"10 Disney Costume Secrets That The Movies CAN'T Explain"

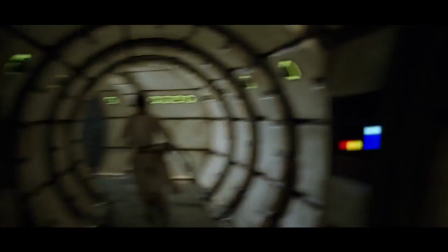[0:03]
One of the most important details of any film, no matter how magical, is the costumes.
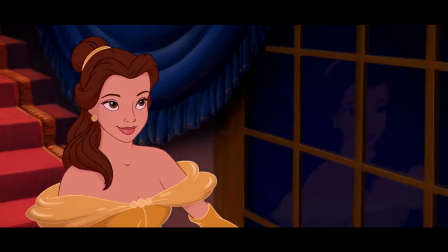[0:08]
Whether the costume is being made by hand by the costume designer or hand-drawn by the animators, the realization of the costumes helps sell the aesthetic of the film.
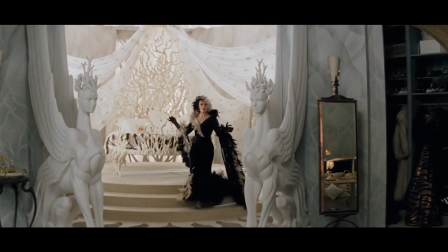[0:16]
When it comes to taking us to far-off magical lands, Disney reigns supreme. In the past years, Disney's been revitalizing its old films and remaking them in live action,
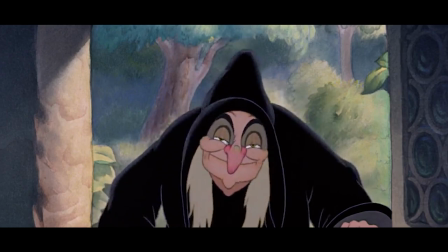[0:25]
so we thought this is the perfect time to talk about the 10 secrets behind popular Disney costumes you may have missed.
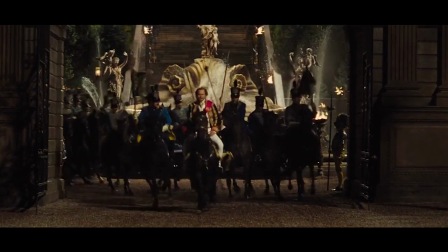[0:31]
Whether you're a dashing rogue or a fairy tale princess, don't forget to give the video a like and hit that subscribe button to stay up to date on all things Screen Rant.
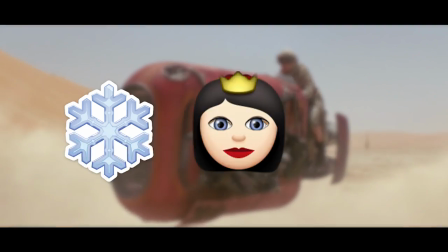[0:40]
Before we start, can you guess the film based off of these emojis? Stay tuned to find out.
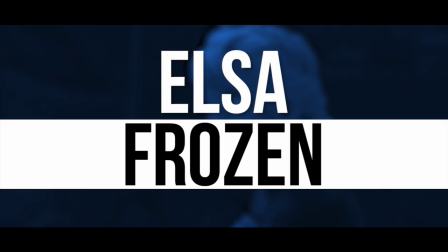[0:49]
Elsa in Frozen.
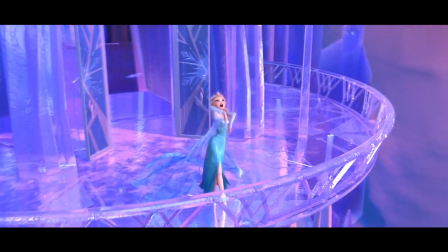[0:51]
We still have Frozen's insanely popular song Let It Go stuck in our heads, and looking back at Elsa's original concept design still haunts our dreams sometimes.
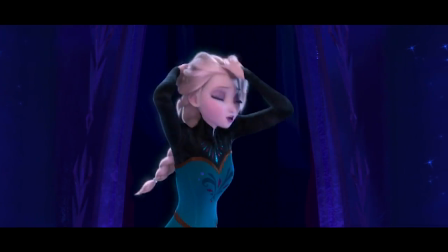[0:59]
But there is something symbolic you may have missed about Elsa's costume in the hit film Frozen.
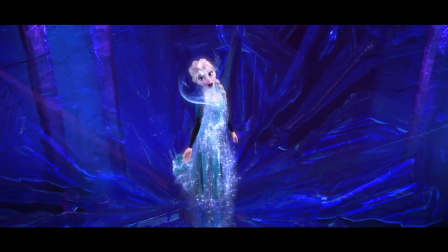[1:03]
Before she dons the iconic icy dress we're all familiar with, Elsa spends the early parts of the movie in her royal outfit,
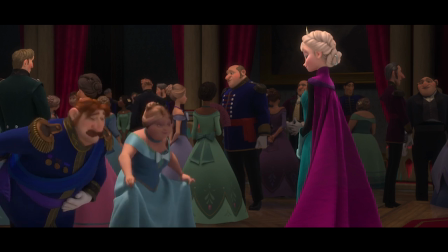[1:09]
which features a much more conservative look and a greater color palette. It's the choice of color that becomes incredibly important to the character later on.
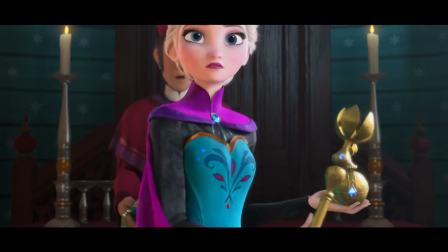[1:16]
In many monarchies, the color purple is often chosen to represent royalty. After Elsa puts Arendelle in deep snow, she flees the castle and sets out for the snowy mountains to live in exile, where she sings that famous song.
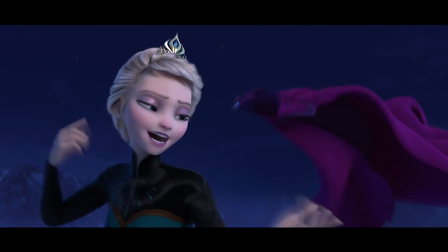[1:28]
It's here that she literally lets go of her purple cape and the responsibilities of being queen as the wind casts it away.
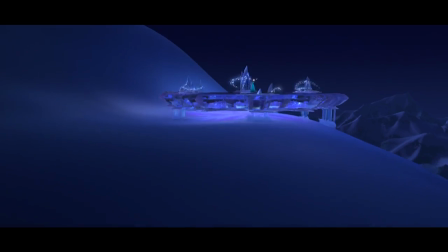[1:35]
So, what was once a fun little transformation scene now actually becomes a really intriguing look at Elsa's beliefs and ambitions, or lack thereof at this point.
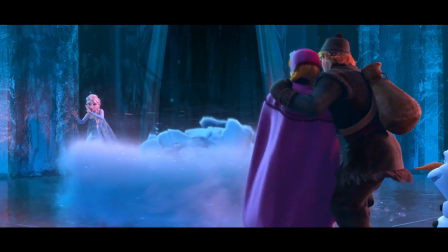[1:42]
Who would have known that costume storytelling could be so interesting? While we're talking about Elsa, do you know the name of the snow golem she creates?
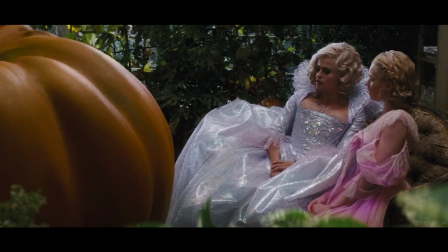[1:49]
Stay tuned for the surprise answer.
I just thought if it does get much bigger.
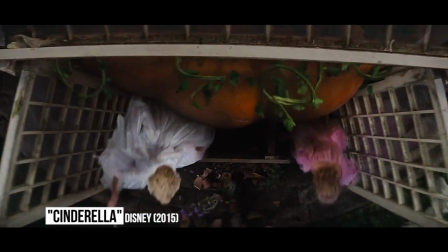[1:55] Yes?
Cinderella. Once upon a time, in 2015, there was a live-action remake of Cinderella that charmed audiences and received a fair bit of praise.
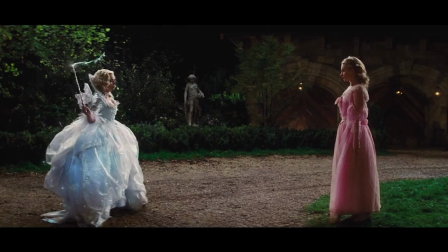[2:04]
It even went on to get nominated for an Oscar for Best Costume Design. Who doesn't immediately think of the dress when someone mentions Cinderella?
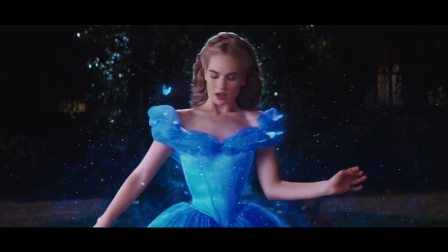[2:11]
However, it's not the dress, or Cinderella, that we're going to be talking about today.
Where was I?
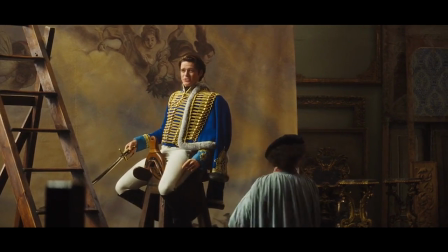[2:15]
Rather, it has to do with an unfortunate reality poor old Prince Charming had to endure while on the set of the remake.
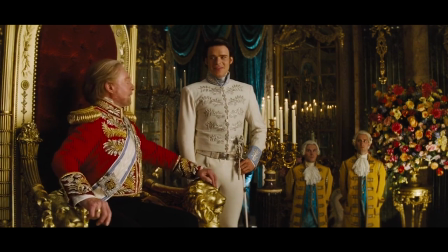[2:21]
Apparently, there was too much charming to go around, if you catch my drift.
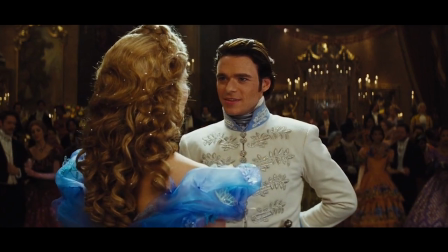[2:25]
Thinking that showing too much bump would be too much of a horror for such a family-friendly film,
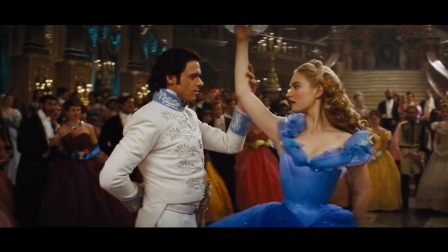[2:30]
Game of Thrones actor Richard Madden confessed on Jimmy Kimmel Live that he had to strap down his family jewels in order to hide any suggestive body parts.
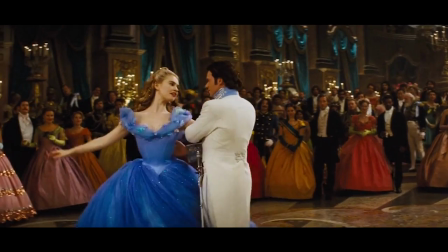[2:38]
Madden revealed that he had to wear a jockstrap, which, in combination with the white pants, actually made the actor cry.
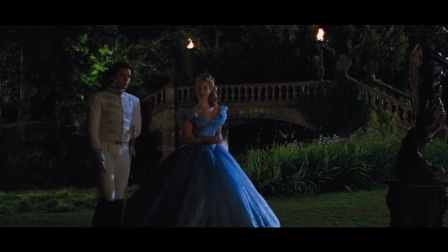[2:44]
Talk about being constrictive. The things princes must do for true love.
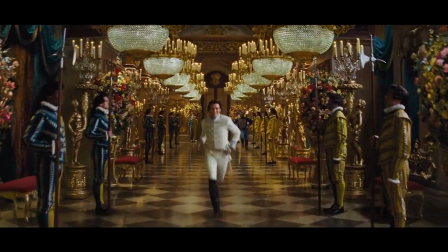[2:48]
To save him some agony, clever positioning of the actors was used to spare Madden some pain for the promotional material.
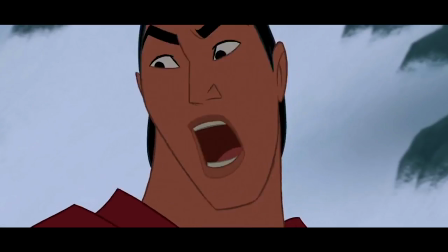[2:55] Fire!
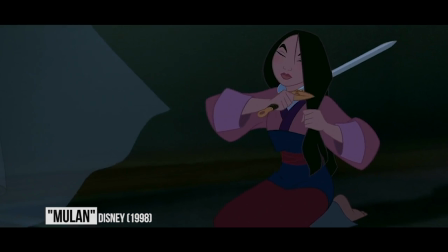[3:00]
Mulan.
Let's get down to business.
Mulan is one of the more serious films to grace the Disney back catalog, dealing with issues of war and gender identity.
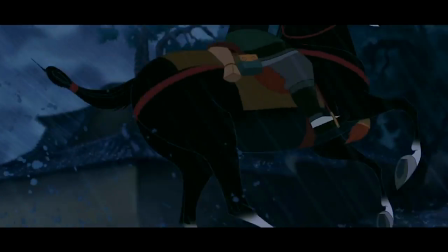[3:08]
In order to protect her family, Mulan ups and joins the army in her father's place, pretending to be a man, as women were not allowed in the army at this point in history.
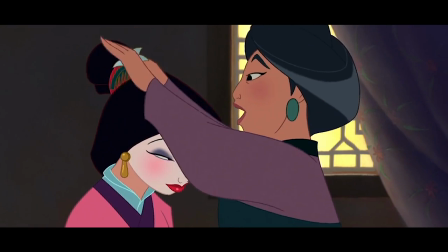[3:15]
However, there are a few instances where her costume design reminds us of her past life. In the beginning of the film, Mulan can be seen wearing variants of blue and red across her waist.
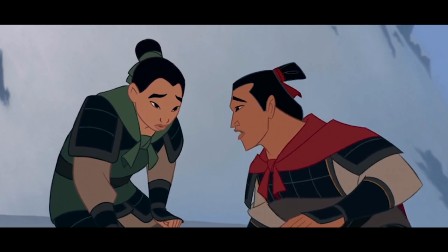[3:24]
Despite being confined to armor for a good portion of the film,
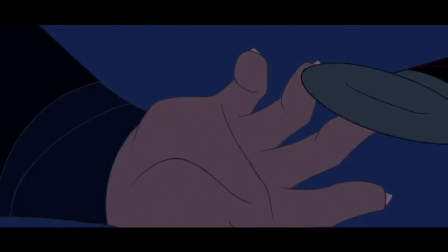[3:26]
her big showdown at the end of the film against Shan Yu shows her out of armor and wearing a similar color scheme that she was initially wearing in the beginning. Despite pretending to be someone else for a good portion of the film, Mulan ultimately doesn't forget who she is and where she's come from,
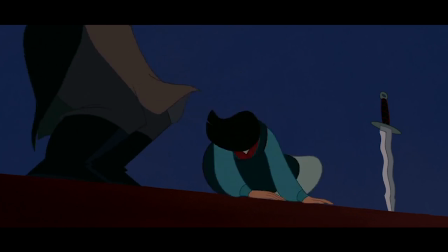[3:39]
and a simple color arrangement reminds us that this is Mulan fighting, not Ping. Aladdin.
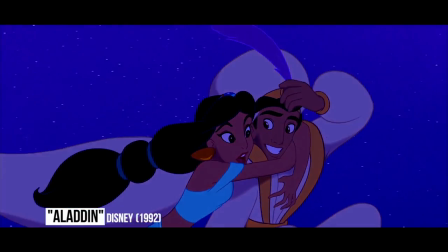[3:45]
Aladdin is without doubt one of the most beloved Disney films of the 90s. Robin Williams as the genie?
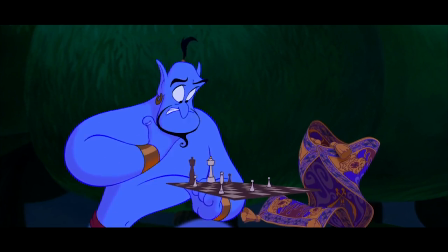[3:50] Bring it on. That's a good move. I can't believe it. I'm losing to a rug.
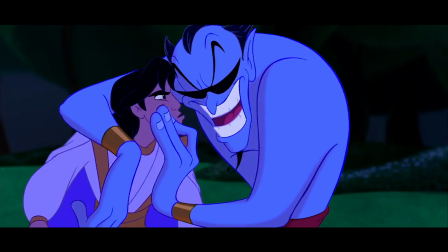[3:55]
But we're not here to talk about how great that performance was. We're here to talk about Aladdin and his costume.
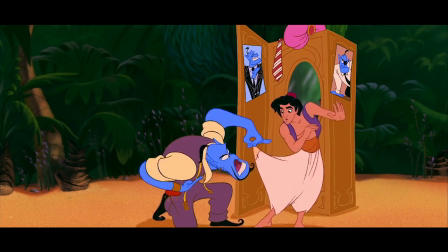[4:00]
His street clothes may not look like much. A pair of loose, dingy pants, shoes, a vest, and a hat.
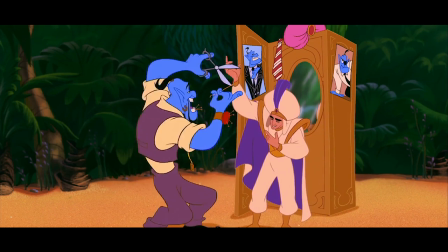[4:06]
But his prince outfit is way more styling. But there's a little something going on with his outfit that you may have missed.